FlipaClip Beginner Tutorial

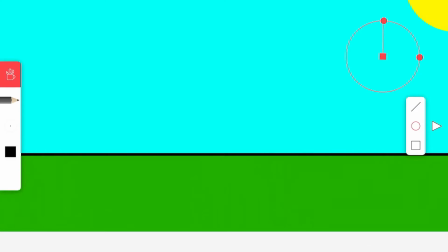(4:10)
Let's get rid of this circle and let's make a little blob.
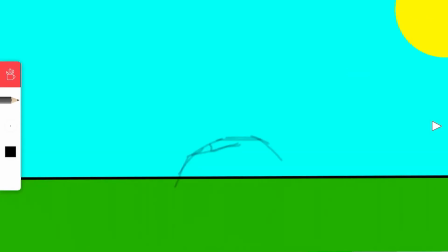(4:15)
The rough doesn't have to be perfect, it just has to be a rough drawing of what you want to do. You don't need to erase any lines on this layer. We'll have 2 eyes right here and a mouth.
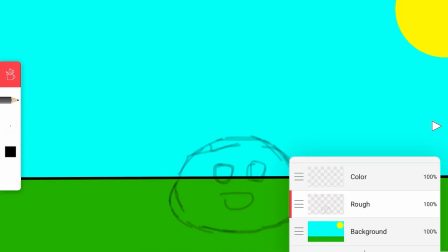(4:29)
And perfect. Now we go to color. We change to the ink pen.
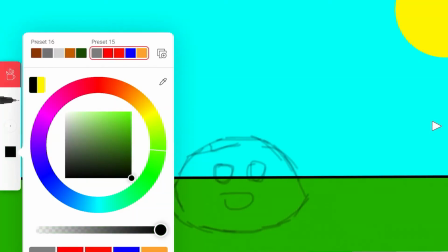(4:37)
We go to black for the outlines. And then we trace over the lines that we want to use for our final product.
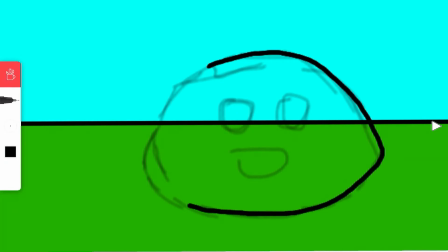(4:49)
And then we trace over the eyes that we want to use.
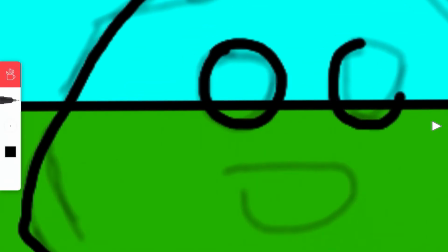(4:55)
For the eyes, we can do a thing where we fill it in with black.
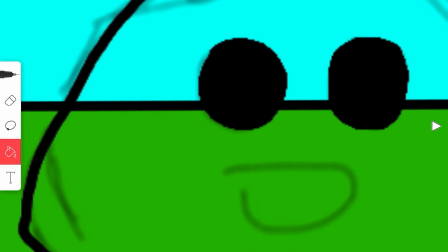(5:01)
And then we put little white things up here. Well, first we make the pupils and the irises. They're going to be the same color. And we just make them black or brown, actually.
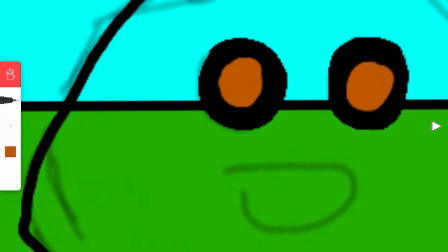(5:18)
And then you can add little white dots up here to add a cutesy effect.
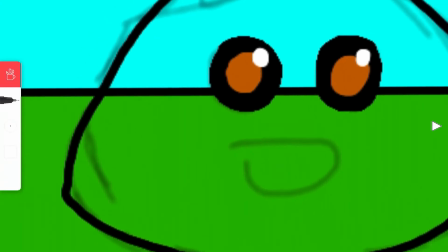(5:25)
Then we'll just make a simple mouth
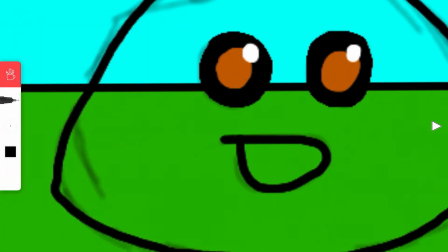(5:32)
and color in with black. Perfect. Now we can just color in the body any color you want. I'm just going to use green.
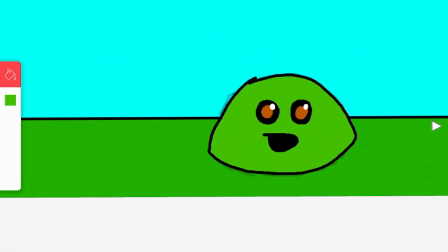(5:44)
And there we go, we have our character. A very basic character. Now, we don't want to use the rough anymore.
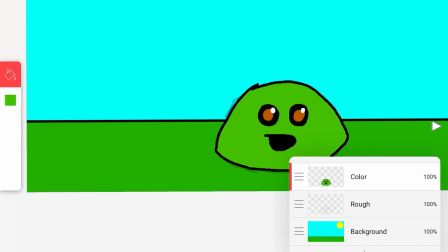(5:50)
So what we can do is we can tap on this number 100 right here to disable it. Next thing we're going to do is we're going to use this.
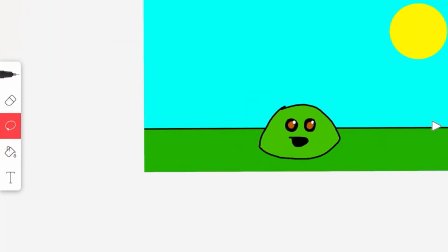(5:59)
This is the tool that we use to distort the image.
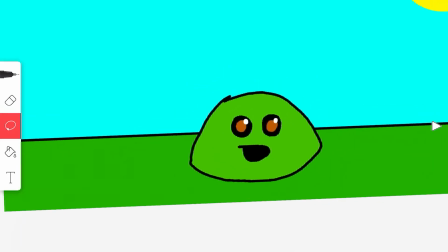(6:02)
What we do is we circle around the image and we can move it around all around the place now.
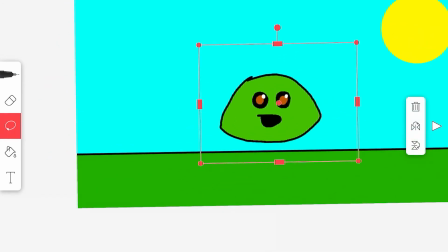(6:09)
We're going to put this at the top of the image because we're making a jump animation.
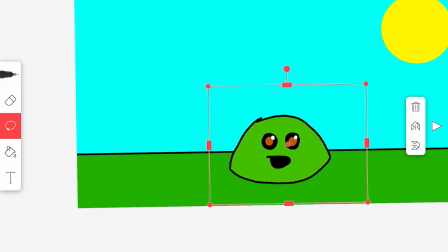(6:17)
Actually, we're going to put it at the bottom because it's not like a bouncing animation, it's a jump. Alright, so there's two ways that you can animate. The first way is straight ahead. With this method, you just draw the first frame, and then the second frame, and then the third frame, and so on.
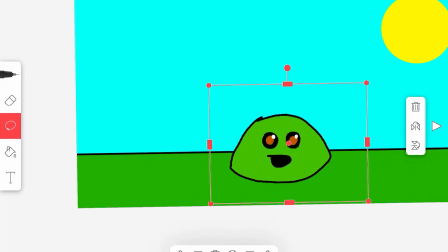(6:34)
This method is good for like things that you don't really know what's going to be at the start and what's going to be at the finish. Like fire, for example. You just go with the flow when you're animating fire. However, we do know where the top of the jump is and where the bottom of the jump is.
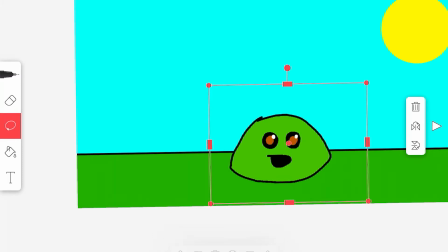(6:52)
So we're going to use pose to pose. Pose to pose is where you have two poses, the keyframes, and you draw in between those keyframes in order to make your animation. And then we'll put one more of these over here.
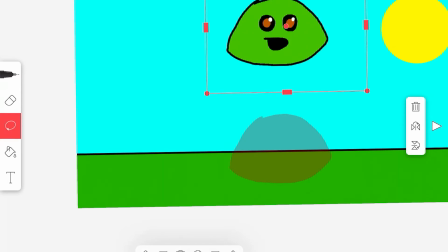(7:10)
Alright, now, next we're going to do our extremes. The extremes are the most it's going to go in any direction. So further down, we're going to make an extreme that's squishy.
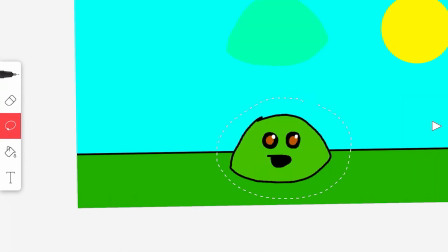(7:25)
This looks kind of like a blob, and blobs are generally pretty squishy. So we're just going to lower it down and stretch it out. This is a technique called squash and stretch. You can use squash and stretch to portray mass and speed and add a little bit of bounce to your animation.
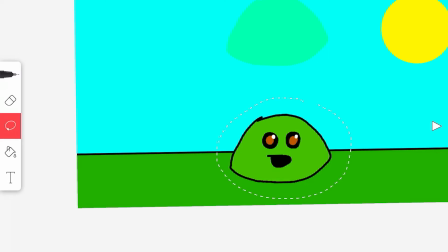(7:43)
Since this is a blob, it's going to have a lot of squash and stretch. Alright, now we're going to draw a frame right here where it's really stretched.
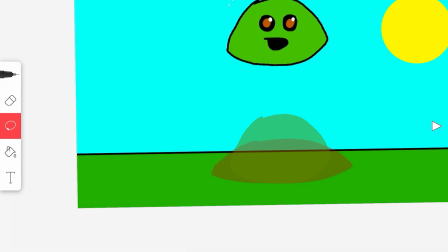(7:57)
This is because when it's moving fast, it's going to have a lot of stretch. There's sometimes you want to use squash and stretch and others that you don't.
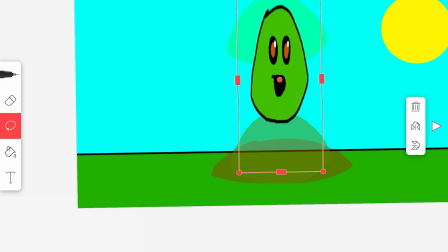(8:07)
For example, you are going to squash and stretch. Like you are going to squash and go. Alright, let's move on. Cut that out.